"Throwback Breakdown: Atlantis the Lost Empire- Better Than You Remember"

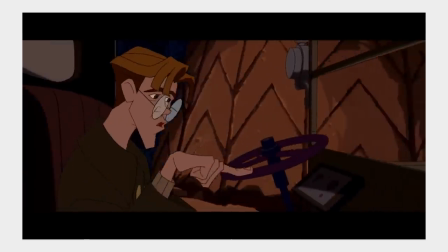If the first half of the movie's runtime was spent completely separated from Atlantis, and the back half of the movie was spent exclusively in Atlantis,
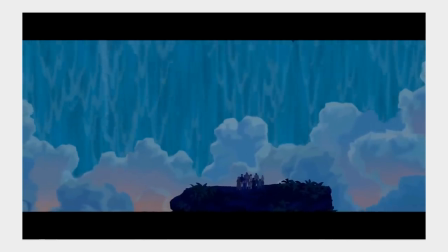the movie would feel disjointed, more like two films occupying the same reel.
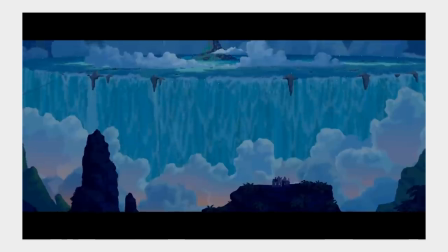And not only that, the disjointedness would foster a lack of care for the Atlanteans.
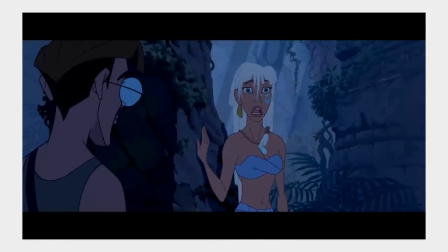Why would the audience be invested in Kida, her people, and her struggles, if they aren't even introduced to them until halfway through the movie.
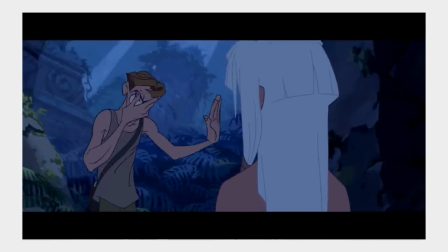But as the seasoned storyteller that he was, John Sanford had a solution. Cut the Viking prologue and start the movie with Kida. And we said, there was a long pause in the room, and we said, we're listening. And he said, Kida's a little girl. She witnesses the destruction of Atlantis, but it's from the perspective of a four-year-old girl. And we went, you know, again, another long pause. because in our hearts we knew he was right."
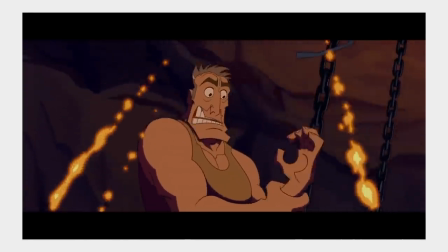No matter how much of Atlantis's conception was inspired by action and violence and fewer songs and more explosions,
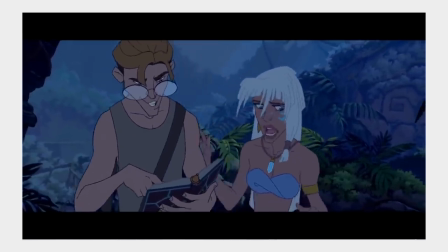it was never a film made with the intent of trading off substance for spectacle.
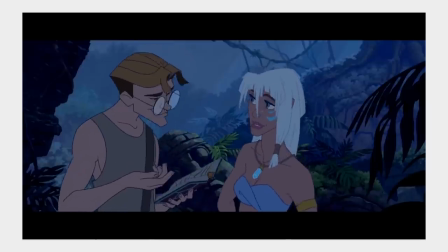Atlantis was a narrative based in characters and the adventures and struggles that those characters went through.
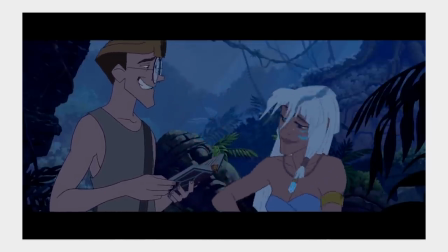An audience, no matter what age,
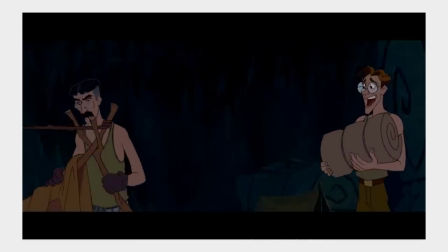is able to become far more invested when the danger of the story surrounds characters they understand on an emotional level john
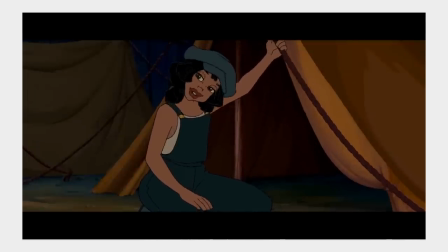sanford's final prologue cut allowed the audience if even just briefly to see atlantis at its peak so that its dwindled state in the rest of the
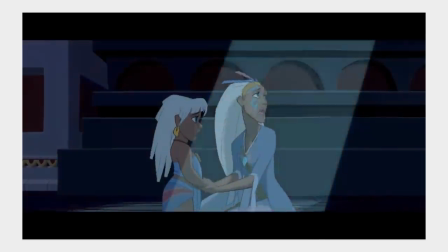film is that much more tragic the final prologue provided context in foreshadowing to the struggle that keto would endure during the climax
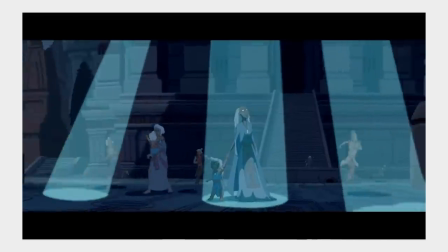and best of all it still accomplished the goals that the other creators desired
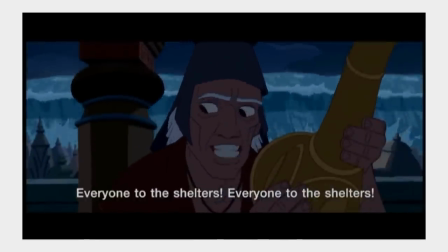so it was still an action sequence it It was still about really starting the movie off with
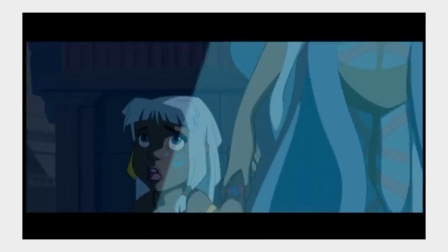a bang, as it were, but now there was an emotional core to it.
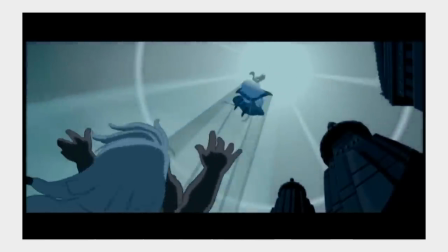There was a little girl who you were following through this, and she had this terrible experience where she sees her mother lifted up into the sky, and that's something that could pay off for us later in the movie.
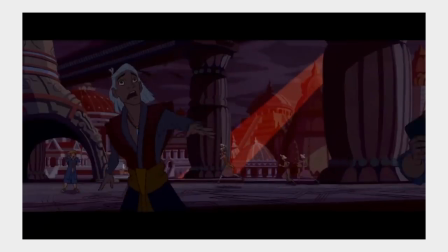John Sanford recommended these changes not because he was interested in recognition or money.
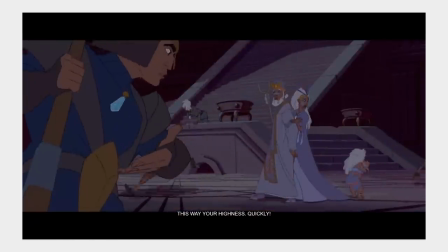In fact, it was quite the opposite. John Sanford came in that one day and said, you're probably going to fire me because this is going to cost a lot of money, and you'll hate me for saying this, but there's a better idea."
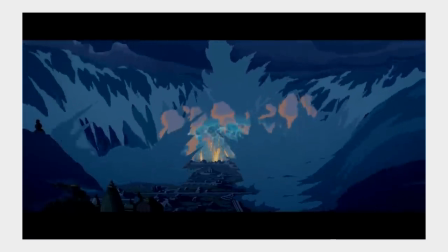And he was right. John Sanford was interested in telling the best story possible, no matter how much time, effort, or money it took.
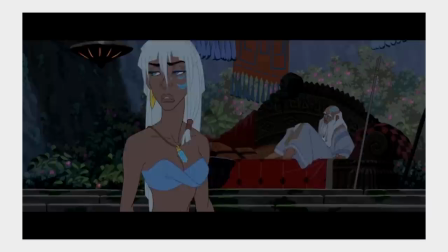And thankfully, many others on the creative team felt the same way. And that becomes plainly evident when you know the background of the film.
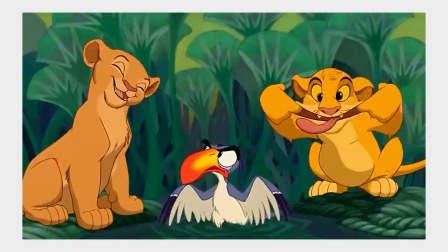Throughout the decade of the Disney Renaissance, the biggest of the Magic Kingdom's movies were adaptations of previously written material.
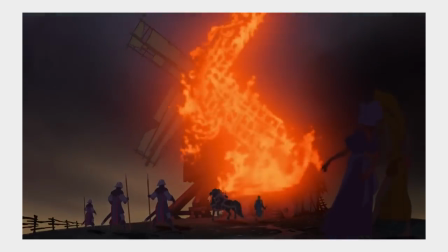As was mentioned before, The Hunchback of Notre Dame was an animated version of Victor Hugo's novel of the same name.
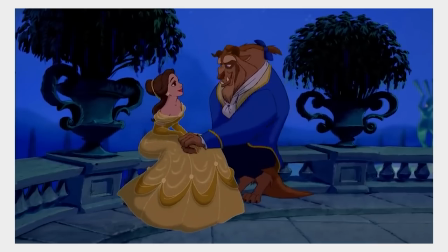Likewise, Little Mermaid, Beauty and the Beast, Aladdin, Hercules,
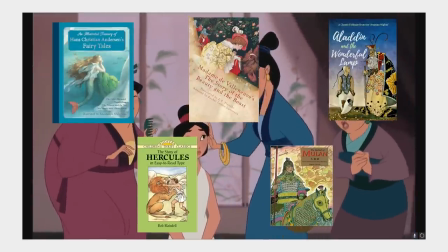and Mulan were all stories that existed far before their musical iterations on the big screen.
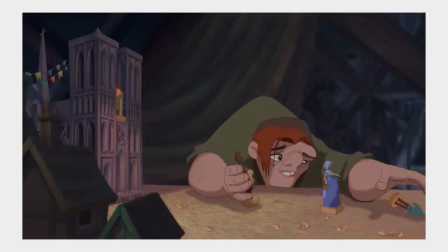Much of Disney's job in creating these films was to distill down the pre-existing
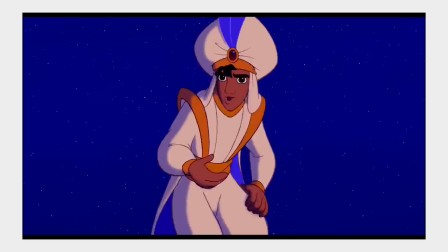narratives of these fairy tales and stories into something that could fit into a 90-minute package,
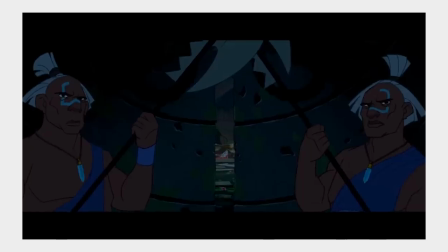with a few tweaks and variations, of course. Atlantis, the Lost Empire, was a completely different animal, though.
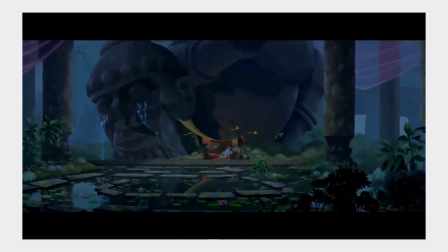There was no pre-existing narrative for directors Gary Truesdale and Kirk Wise to adapt.
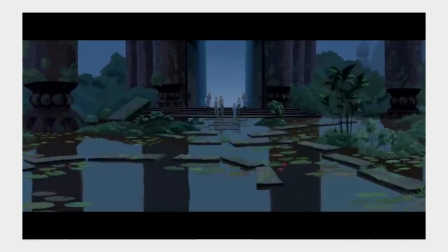There was hardly any singular path to follow at all.
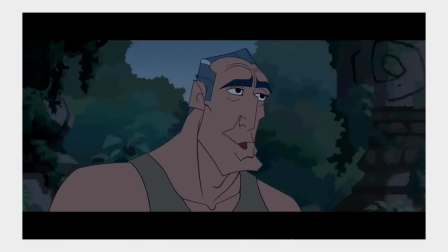The story of Atlantis was hundreds of years old, and had countless interpretations, which the directors found out the hard way.
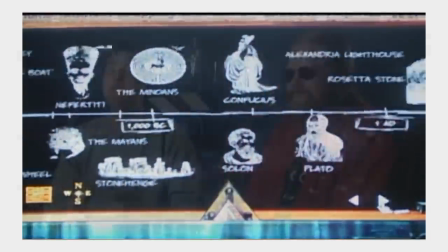We found theories ranging from the very scientifically sound to like the looniest, whacked out things you could possibly imagine. And somewhere, you know, that sort of gave us the inspiration for a story.
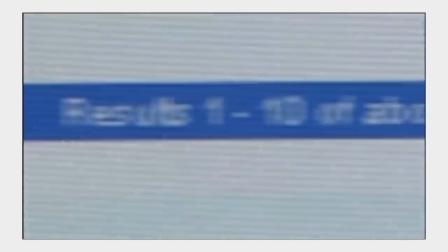No one held exclusive creative license over the myth of Atlantis. And the myth itself had grown with every passing year since the time of Plato.
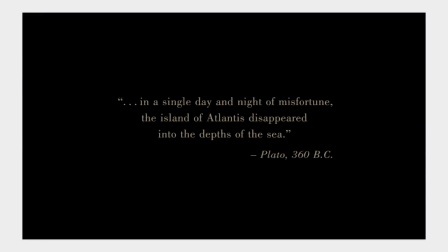So, in yet another departure from traditional Disney movies of the past,
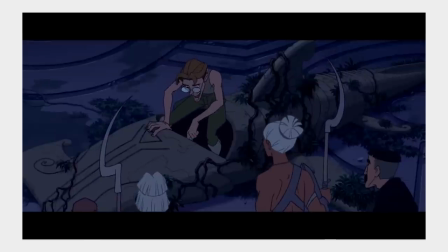Atlantis would be a film constructed completely from the minds of the core creative team, which allowed them a staggering amount of freedom.